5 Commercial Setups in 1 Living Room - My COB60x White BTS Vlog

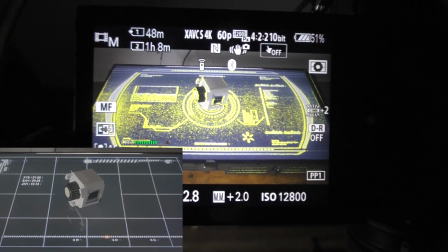[3:22]
I'm technically shooting a lot wider than I should be but I'll be cropping in quite a bit so
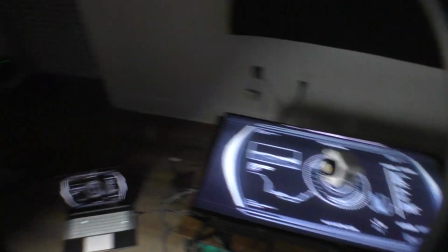[3:27]
in terms of lighting this I first tried the Amaran 100d but
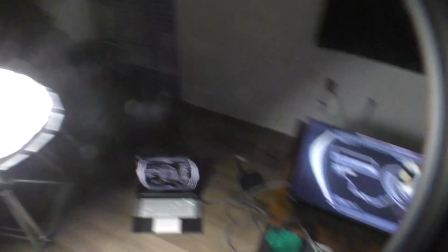[3:32]
it was a bit too bright even at one one percent so I
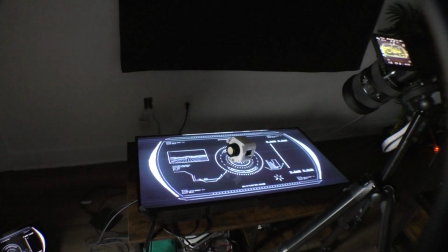[3:38]
tried rotating this away and it was still too bright so
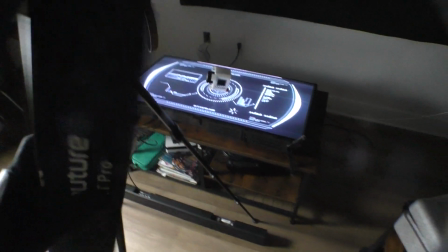[3:43]
I'm using the aperture MT Pro and I'm just hollywing it there
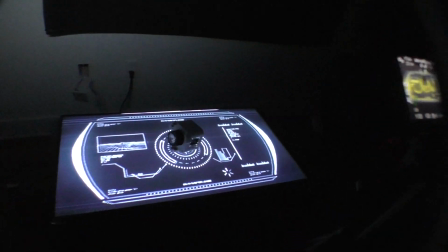[3:49]
we go and so it's super dim without any light
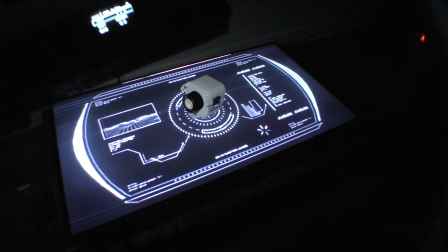[3:53]
it still looks pretty cool and then I'm just kind of casting some light back and forth around in
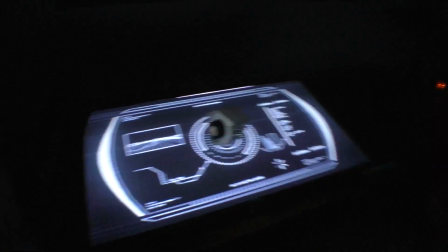[3:59]
different ways well that looks really cool one more tip my wall is white
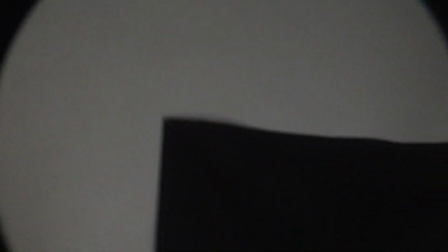[4:04]
bright reflective white so I have a
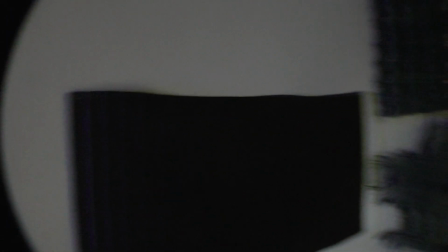[4:09]
moving blanket here I just have it thumbtached to the wall and that's lessening the reflection of the TV.
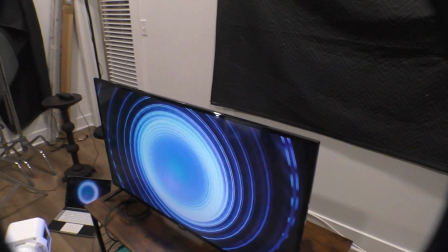[4:16]
Now the TV is right side up. We got the light in front of it.
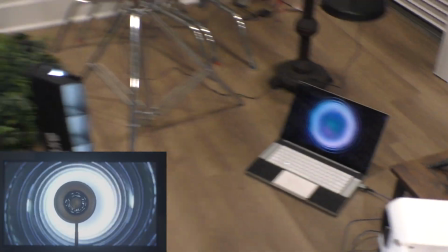[4:20]
We got the laptop behind it displaying the video. Oh my gosh. Skipping.
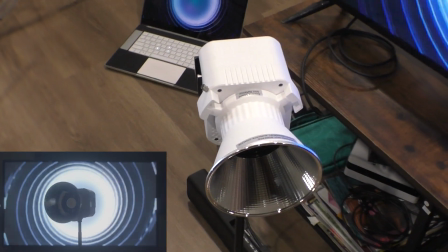[4:25]
We have the aperture MT Pro over there. Oh my gosh. Wow. We have another MT Pro right here.
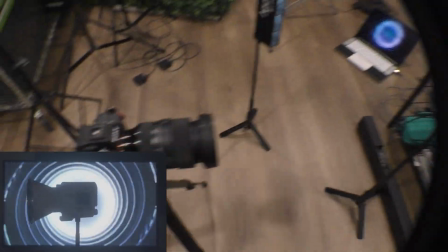[4:31]
Oh my gosh. I'm swinging around like a lightsaber. Cameras right here. A7S with the Sigma.
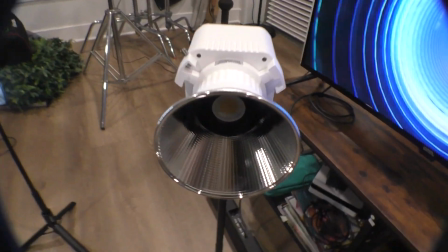[4:37]
Oh my gosh. Oh, whoopsies.
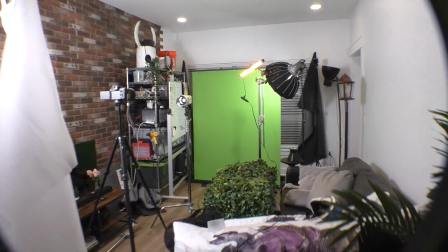[4:42]
And the last setup of this fake commercial.
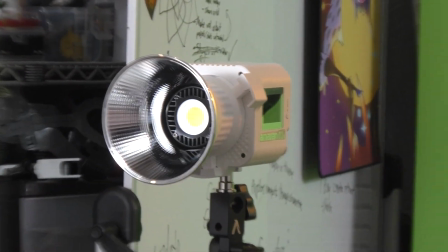[4:47]
I am putting so much energy into something that is just for free, but it's good practice.
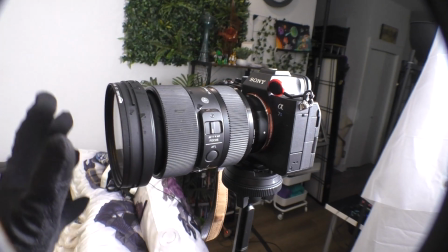[4:52]
Rocking the A7S Mark III with the Sigma without any filters on it, just to keep the image sharp.
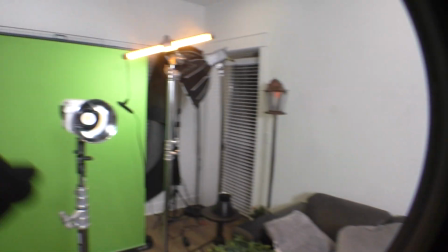[4:58]
I also have this zoomed in a bit to compress the space of this light and the backdrop.
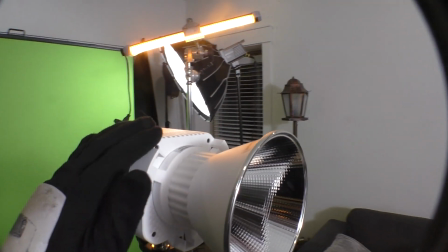[5:05]
There's a solid yard, maybe yard and a half between the light and the Backdrop because I don't want a lot of it's actually what you
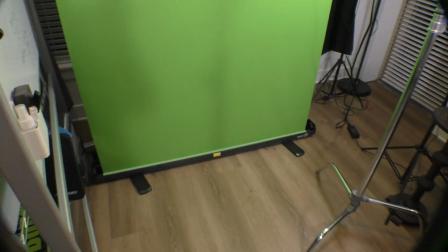[5:13]
see here a lot of like shadows casting on to the green screen I'm also using the Elgato green screen which I bought this because it's a lot smoother
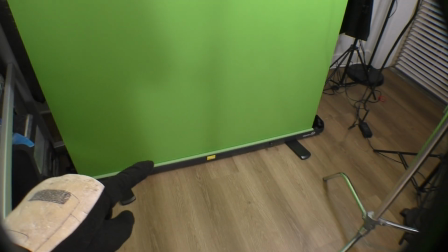[5:21]
than let's say other fabrics And it's easy to collapse into itself for storage purposes now to light this we have
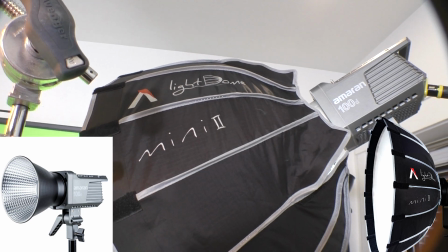[5:28]
100d and the light del mini because the regular ones
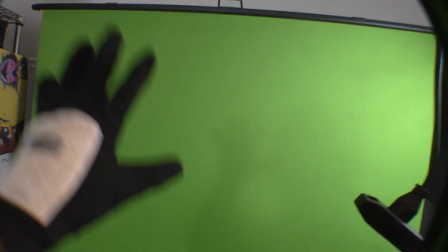[5:34]
ginormous, but this is casting soft light onto the backdrop. It's not exactly even.
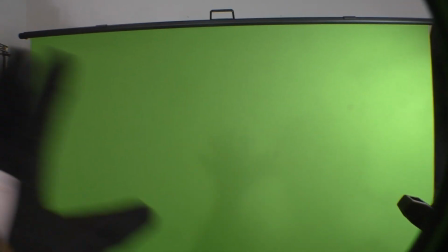[5:40]
Ideally, this would be completely even, but this will work because it's still a fairly smooth gradient of green,
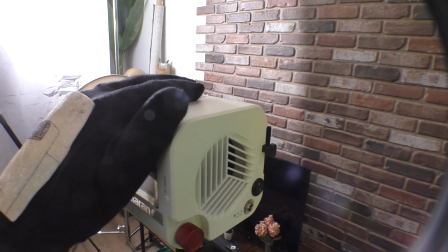[5:46]
and there is no green hitting this guy, except for the back, but you can't see the back. Who cares about that?
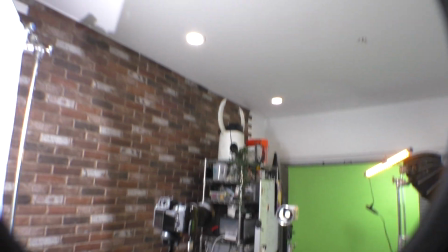[5:51]
Now, for our key light, and what's also kind of lighting up this whole space,
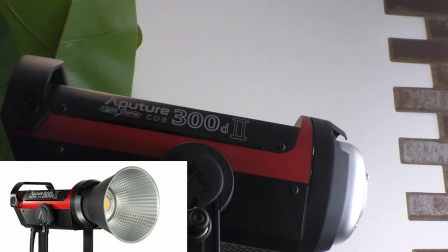[5:56]
He is none other than the Aputure 300d Mark II without any
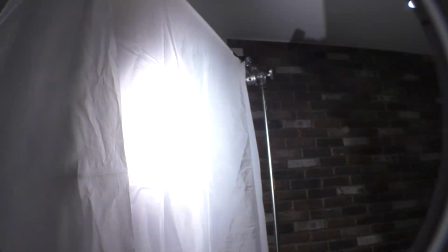[6:01]
modifier except for this giant layer of diffusion Which is just a shower curtain.
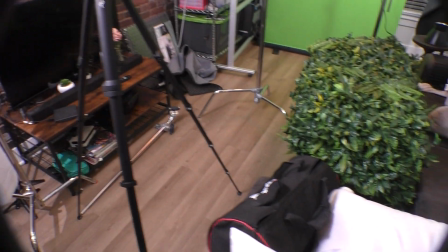[6:06]
I wanted the light to spread as much as I could and given the space that I have There's not a lot left.
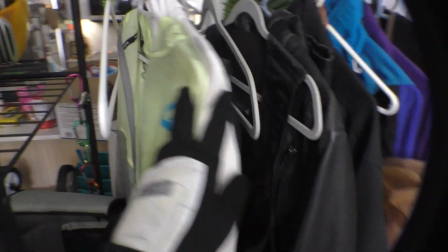[6:13]
So I think this will work pretty darn good. And now to pick the right color Clearly not picking this guy because he is green.
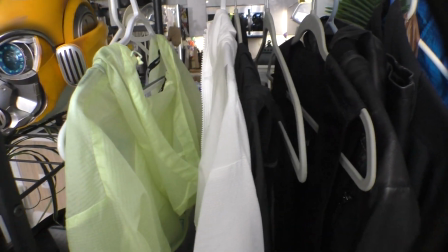[6:20]
White might work. That'll be good. That'll be nice. Hi, handsome.
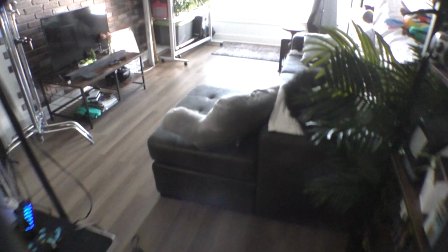[6:25]
And hello, pretty. So I've decided I need a few pickups for the fake commercial.
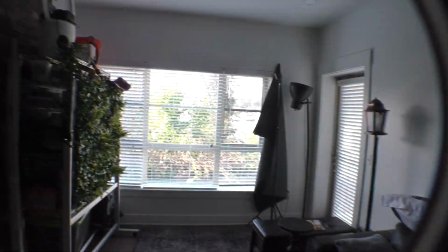[6:32]
So what I need is a black background. And it is bright, sunny outside.
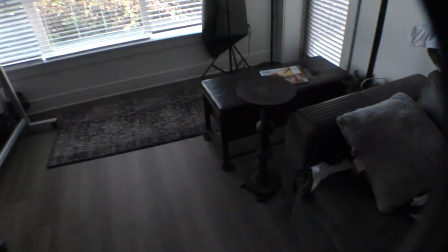[6:39]
I could be outdoors, but I am a gay vampire robot. So we're going to create a black backdrop.
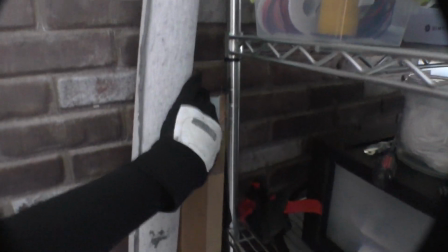[6:46]
I actually already have a black backdrop. Good to go. So scene transition in 3, 2,
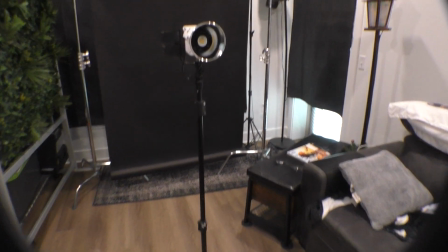[6:51]
1. and here we go we have our black backdrop so
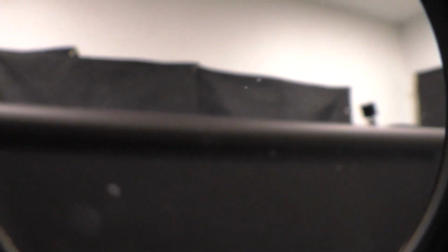[6:56]
to block the window light i'm honestly just using these moving
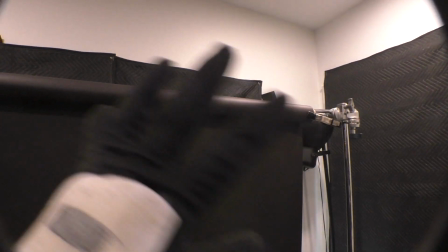[7:01]
blankets i have a pin to the wall i have the black seamless attached via two different c
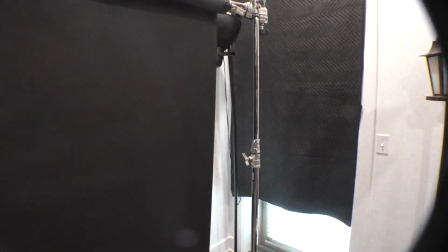[7:07]
stands easy as that all right check it out
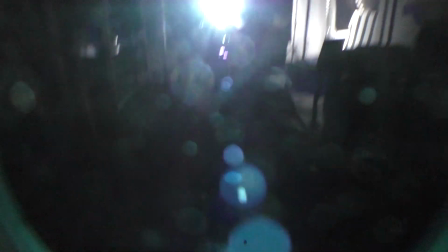[7:12]
we got the projector again how's it going Ooh, that's pretty cool.
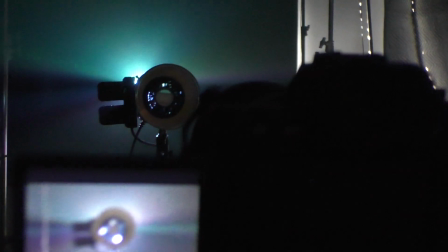[7:18]
So check it out. This is what the shot looks like now.